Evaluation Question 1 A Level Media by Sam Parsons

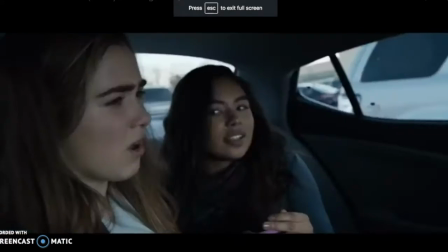252s
In all 4 trailers we analysed, men are stereotypically seen to be stronger and are normally associated with murder and violence,
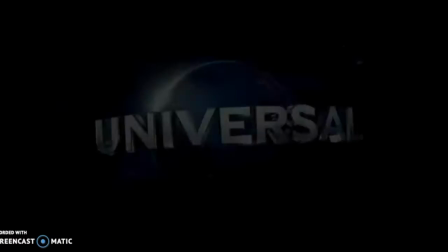259s
and so ensured our main character is male.
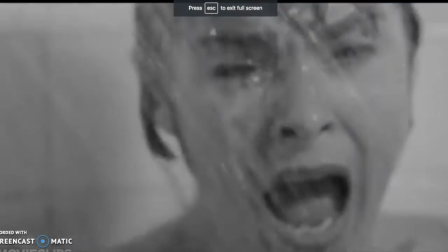262s
In all film trailers of the psychological thriller we studied, another theme we noticed was the victimization of female characters.
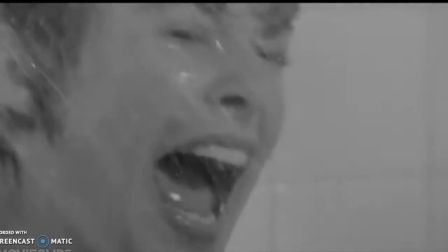269s
This is most noticeable in Alfred Hitchcock's Psycho, as Marion Crane is murdered, but is also seen in modern films such as Split.
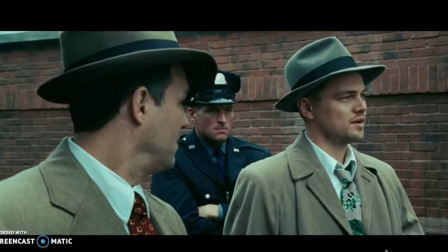277s
Furthermore, in Shutter Island we noticed the colour connotation of certain costumes. At the start of the trailer, Teddy Daniels, being Leonardo DiCaprio,
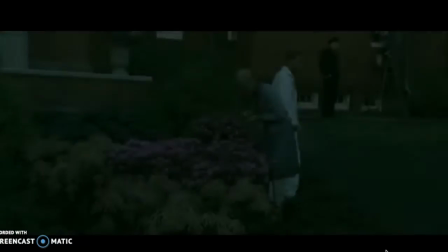285s
is dressed in a suit with a sheriff badge and a hat showing his position of authority in the film,
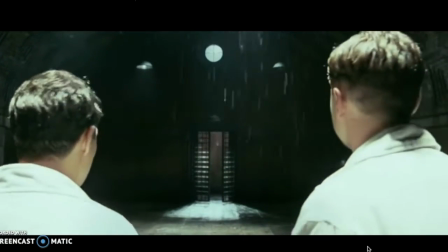291s
which then later changes to a white jumpsuit which shows his authority and mental state is questioned,
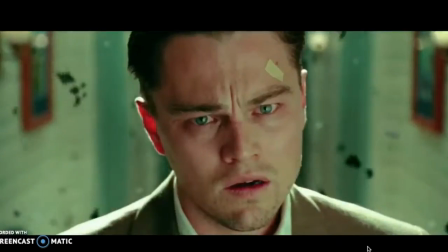296s
signifying his poor mental state as well as his naivety towards his own insanity.
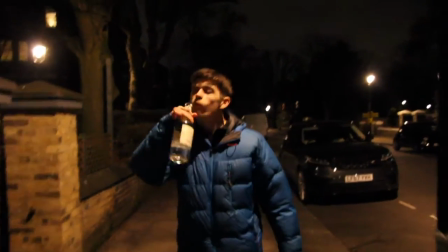302s
We try bringing this into our trailer by focusing on the connotations of certain colours to represent our protagonist,
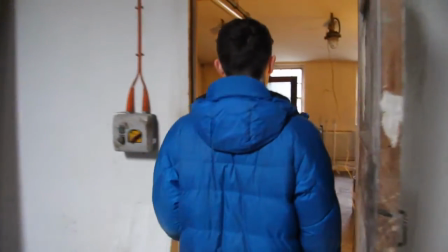308s
and we dressed our character in a blue coat and jeans signifying his intelligence,
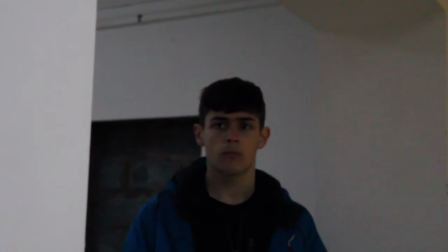313s
and a black jumper showing his instability and temptation because our protagonist is an alcoholic.
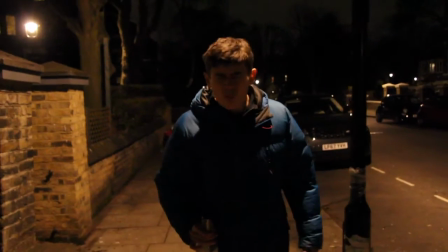319s
Through the problems with alcohol faced by our protagonist, it shows he has a misperception of the world,
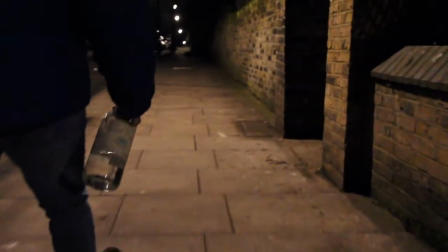326s
and this is what led to his problems, and that alcohol is the solution to these misperceptions.
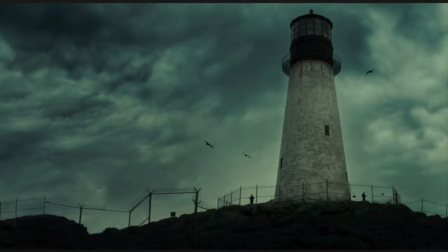332s
Another noticeable aspect of the locations in Shutter Island through the use of a lighthouse, which is polysemic, as it connotes isolation and hope, as the protagonist invests all his hope in the lighthouse being a place where patients of the victims are brought to.
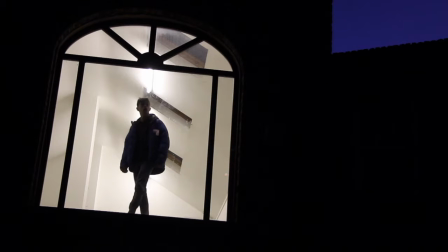346s
Linking to our trailer, the isolated location used is a signifier of danger and possibly murder, which is very polysemic.
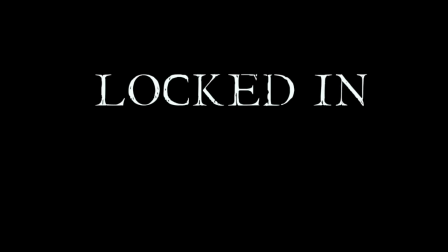353s
Our trailer graphics use a house style of black and white, which is common in psychological thrillers such as in the trailer of Split, as it shows the deranged personality of the protagonist, which we also wanted to show in our product.
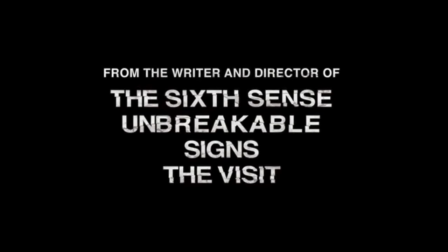366s
Furthermore, also in black and white in the Split trailer, it says, "From the writer and director of The Sixth Sense, Unbreakable, Signs and The Visit," which demonstrates the accreditation of the director.
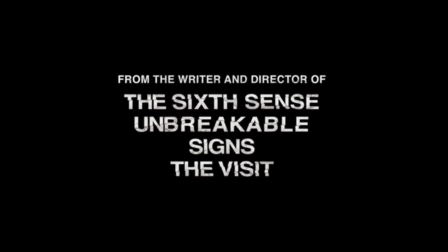378s
It also allows the audience to make connections with other films they may have seen before.
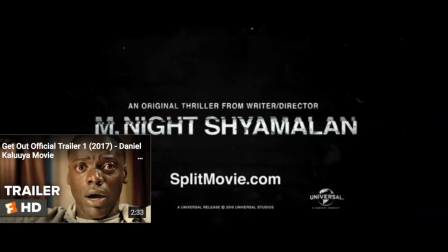383s
It also connects the writer and director to a filmic's house style, which can allow the film to appeal to a wider audience.
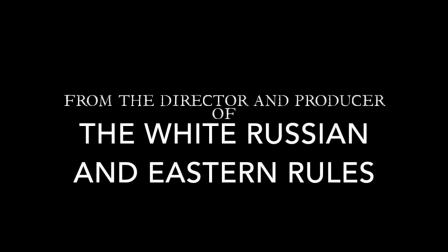390s
We also apply this effect to our trailer by adding a graphic that connects the trailer to our previous work from the director and producer of The White Russian and Eastern Rules.
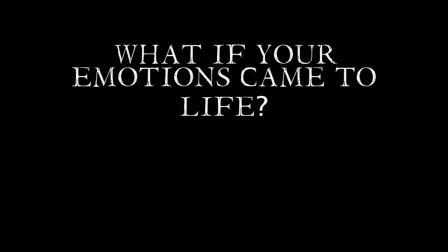399s
As seen in many other trailers, we use captions linking to the plot of the film, such as "There is only one way out," which keeps the audience aware of the plot of our trailer and grabs the attention of the viewer.
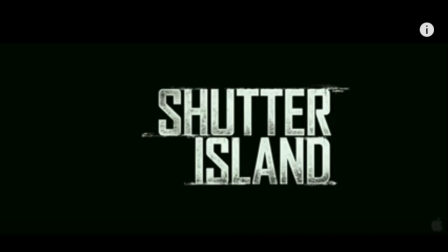409s
We use the font style to other films of the same genre to stick to the common conventions of a psychological thriller trailer.
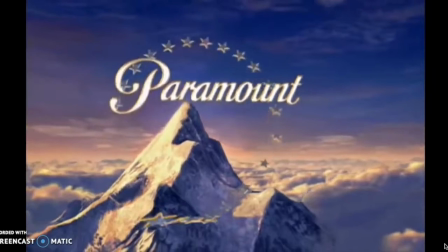416s
Furthermore, we included institution graphics of Paramount and our own house production graphic to make our trailer to appear more professional,
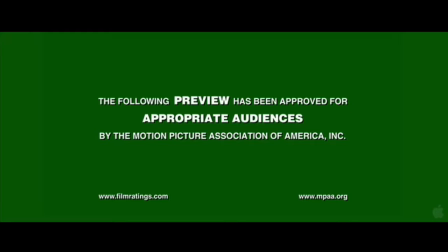423s
as well as a film rating certification which appears in most film trailers, which again adds to it looking legitimate. In our film trailer, we have used colours of black and white for our trailer graphics,
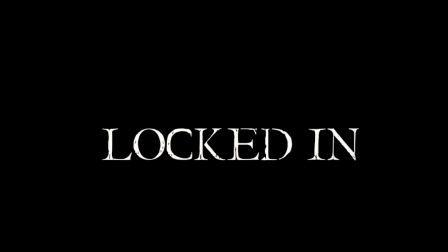434s
which is a common code or convention of a psychological thriller, as said before, as it connotes evil as well as hope, which reflects the different personality types in our production.
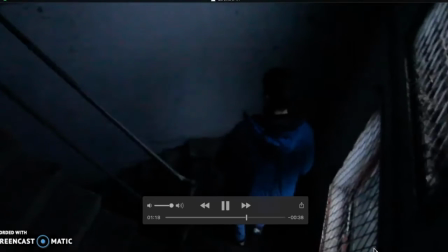443s
A common convention of a psychological thriller is jump cuts, which are used many times in our trailer to link scenes together,
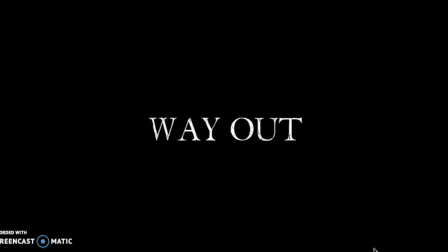449s
although they are in some cases in different locations. Black fade-out transitions are very common, as it often creates suspense,
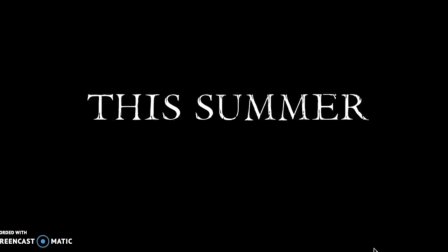457s
which we used after every scene to link to the next one in dramatic effect, which is used in most psychological thriller trailers.
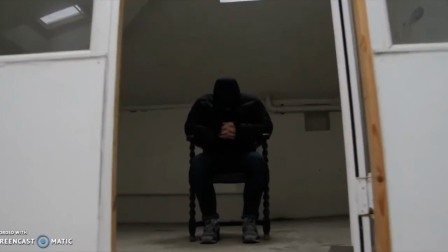464s
Dialogue is also of high importance, being key in the conventions of a psychological thriller trailer,
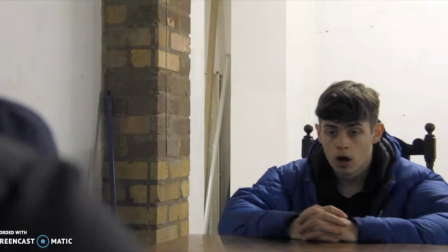469s
as although it is kept minimal as we use in our production,
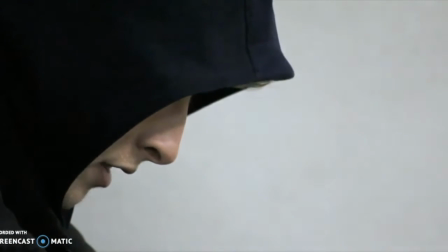472s
it is always of vital importance to give a clearer understanding to the audience of the plot.
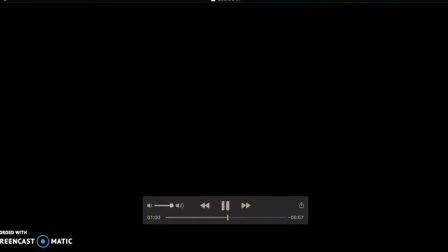479s
We attempted to not show too much of the plot to our audience,
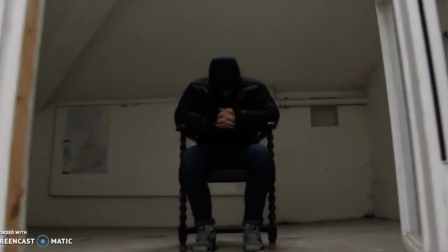482s
as in real media text this allows for more audience interest in what could happen, rather than what has happened.
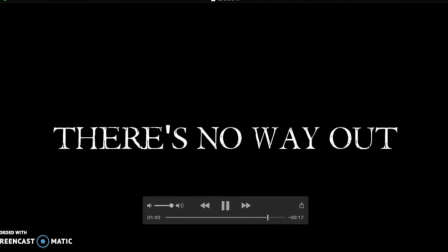489s
Furthermore, we use cliffhangers throughout our trailer, such as when our protagonist attempts to break out of the location, but we don't see the end product.
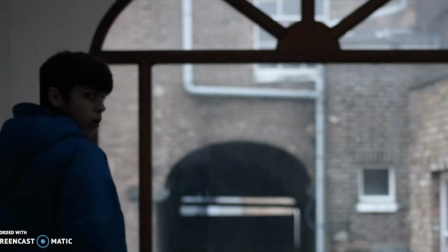496s
The effect of this was to entice our viewer, as they wanted to see the consequences and conclusion.